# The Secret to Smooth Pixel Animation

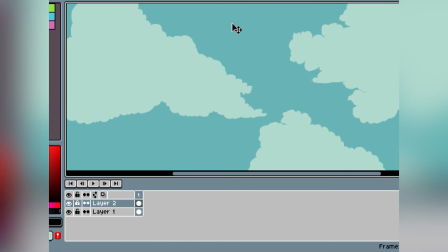1s
welcome to my first video. Today I want to make a
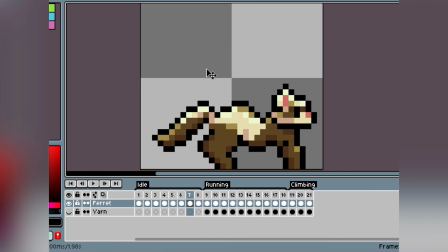7s
tutorial on how you would create a smooth walking animation
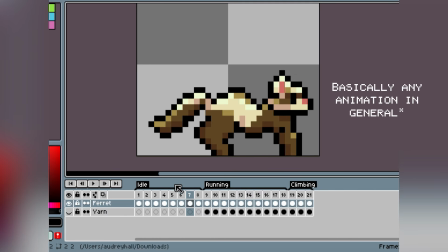14s
or like a smooth idle animation. So first off is that I recommend just making the keyframes. So for example,
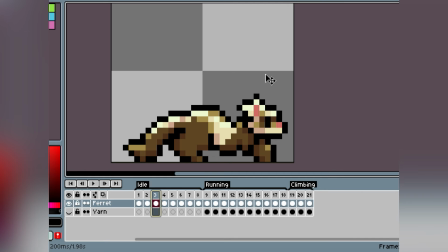29s
for the idle animation, there would be like here, let me show you what it looks like.
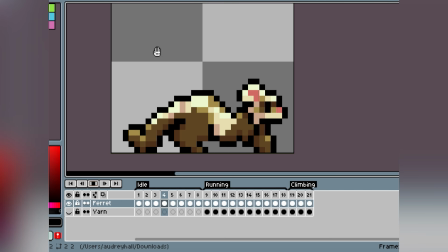35s
So the player is going up and down for the idle animation because I want to make it feel more livelier, if that makes sense. So what I did is I made a main keyframe where the player is sort of
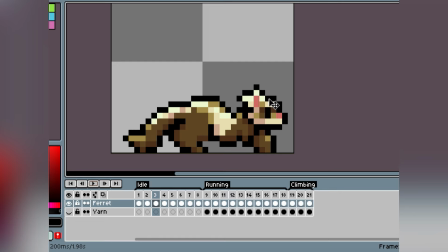55s
they're kind of laying low, if that makes sense.
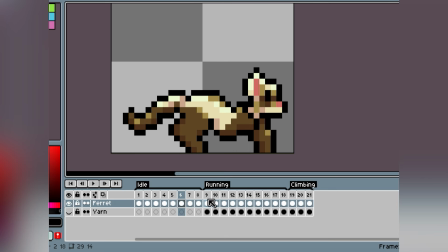58s
And then later on is that one of the main keyframes is that the player is up. So is that you have these two main frames basically, and
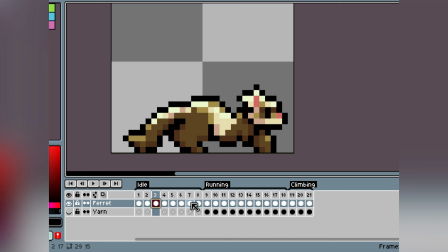77s
it looks really okay, if you're doing something really simple. But if you want to make it look really cool, I recommend adding oh, I got a notification.
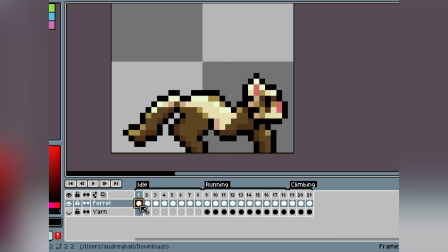93s
But I recommend creating smear frames. So what smear frames can do is that they give it helps you save money, I guess you could say.
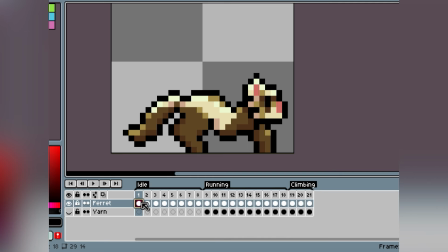111s
Or just save on time. But what they do is that when you just have these two keyframes, which one was it? It was this one and that one. The smear frame will allow it to
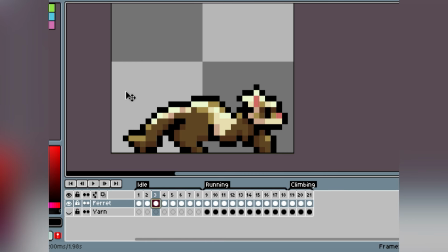132s
give it a smoother animation, if that makes sense. If you notice how, and another thing is that
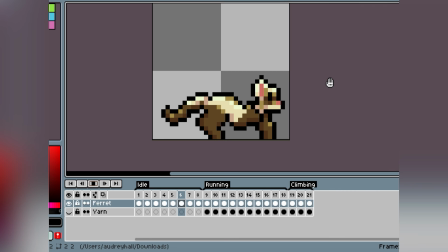144s
you don't really notice what's going on with the smear frames too, I noticed. Some of them look pretty crazy at sometimes. And another thing too is
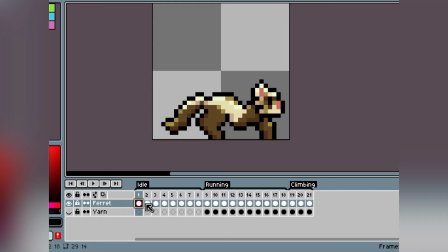160s
something I learned is that with making your animations more livelier is to with the tail, is that throughout the animation it bounces up and down.
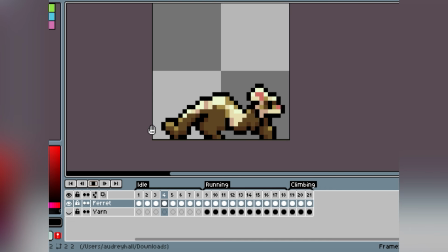173s
It kind of curls off. I don't know if that makes any sense, but when it's playing, it sort of curls off to the back, if that makes sense. But yeah. And another thing I did once I
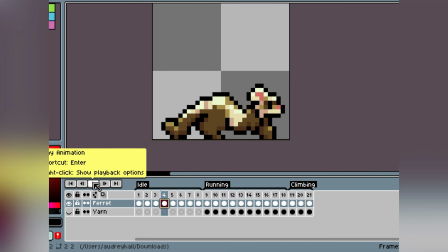190s
did this animation for the idol is that I would later add the hair bouncing up and down.
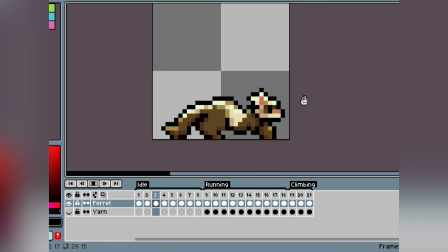198s
If you're making an animation that's smoother, is to add emphasis. Look at the ear, the hair, the tail, if that makes sense. But
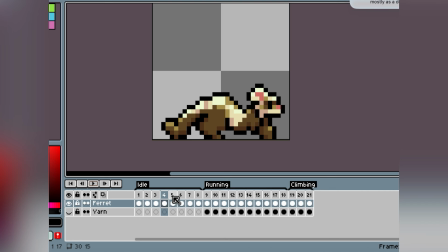211s
yeah. One important thing is just adding in between frames, with your keyframes. You'll have keyframes, but you're gonna have in between frames and have these
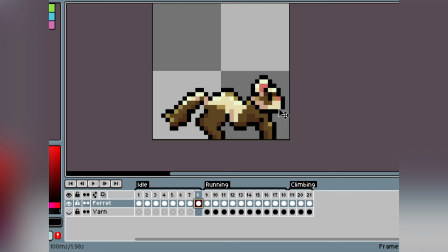230s
really crazy ones where they're gonna be kind of what's the word? I just literally said it. you know what I'm talking about. But yeah. And similar with the running animation, you're gonna have notice how it's really smooth. It's probably not the best running animation.